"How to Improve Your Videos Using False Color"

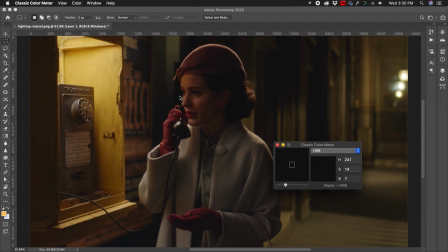248s
The lowest value you will find is somewhere around 6 or 7.
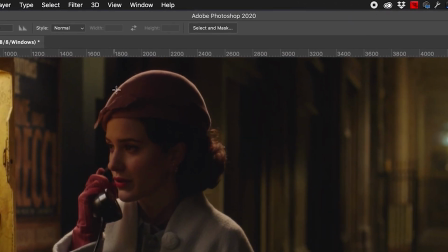252s
Now, some other little details you will notice is the fact that there is this hair light back here on the back side of her hat. I mean, it almost looks like this has been drawn on or painted on or something, because it's so tight and narrow, like around the top of the hat.
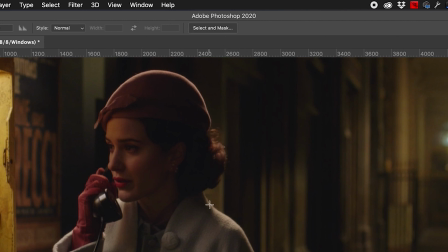268s
And then you have a little bit of illumination here on the back of her hair, and then obviously down the side of her shoulder as well.
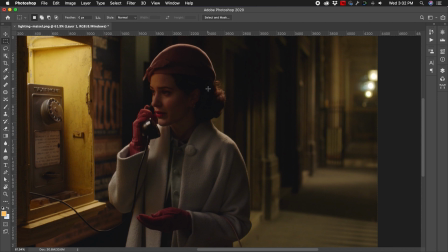275s
And what this is doing is that it is, pushing her in the foreground out from this dark background, because had there not been this light here separating her and giving some depth to the scene, then she would just blend directly into the background. And that's, obviously not what they want.
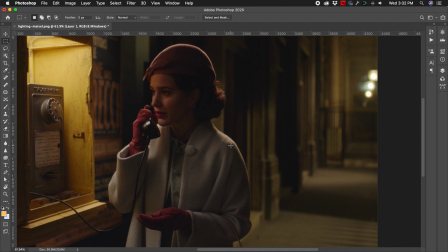292s
So they have this really nice hair light here as well. So wouldn't it be awesome if the same information I just demonstrated in Photoshop could be seen before you record video? So you're able to see your luminosity values in your shot in real time before pressing the record button? That's the question I kept asking myself. And at first it just seemed like wishful thinking, until the day I learned about false color. False color is a preview mode, typically included in external HDMI monitors.
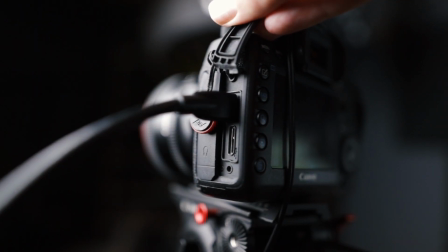325s
You simply plug the monitor into the video out port on your camera, and then the preview image moves from the back of your camera to the monitor.
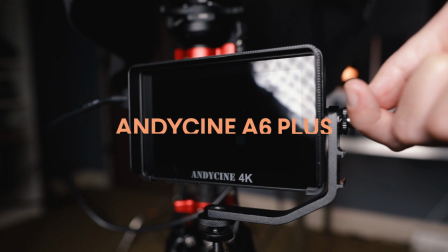334s
To demonstrate false color, I'm using the AndyCine A6 Plus. Now, you don't have to use this particular monitor, for there are other HDMI monitors out there that also have false color modes. This just happens to be the monitor that I use.
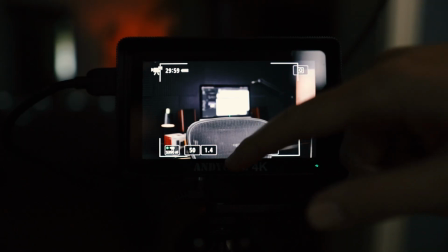349s
To turn on false color on the AndyCine A6 Plus, you just swipe up from the bottom of the screen and then turn on false color mode in the menu.
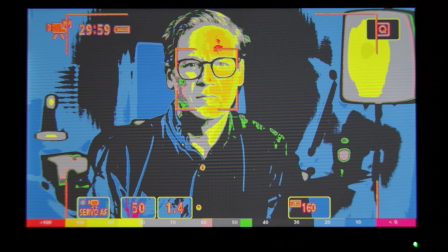358s
Now, your video is going to look completely insane. It's going to look like some old psychedelic 60s Peter Max painting or something. But rest assured, this isn't changing how your video is being recorded. Your video file is perfectly fine. It will still look normal. The only thing that's changing here is that we're changing the preview image on the monitor.
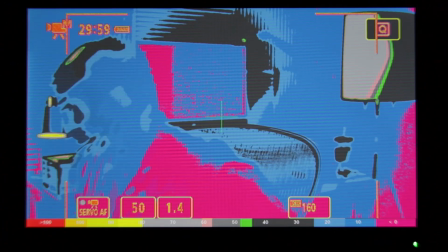377s
So when the monitor is in false color mode,
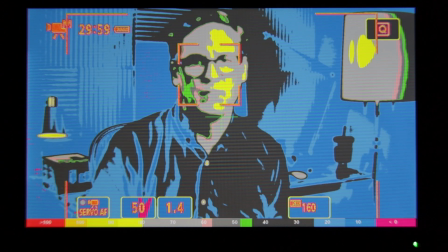379s
what's happening here is that the monitor is calculating how bright or dark each pixel is in your image, just like we did before in Photoshop. And then, so you're able to see those luminosity values, it applies color.
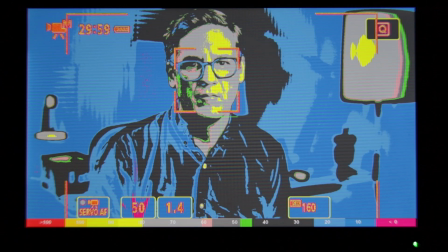394s
You can tell which colors are which by referring to this IRE scale at the bottom of the screen,
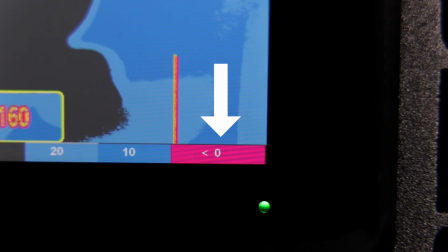400s
which goes from magenta, representing pure black at one end, to red, representing pure white at the other. And then in between black and white, you have your highlights, your midtones, and your shadows represented by different colors as well. So with this information, you now know how bright or dark each pixel is in your shot. So the next step is just simply changing the lighting or your camera exposure to help move those luminosity values to where they need to be on the IRE scale. For example, Caucasian skin tone like mine should typically land on the IRE scale somewhere between 55 and 65 IRE. What I typically do when using false color to create a video like this one is adjust my key light until I start to see some shades of pink here on this side of my face.
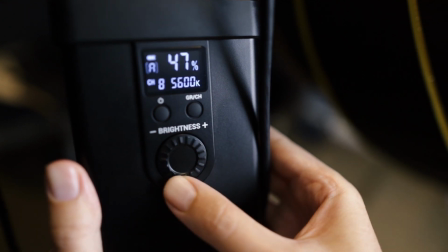452s
And then I brighten the key light just a little bit more so that this side of my face over here displays as light gray on the monitor. When figuring out your lighting values using false color, you could either start with your subject and get the skin tones right there first, and then focus on other lights in your scene, or you could reverse that process and you could start with the room first to create a baseline and then gradually layer on more lighting until reaching your final key light on your subject.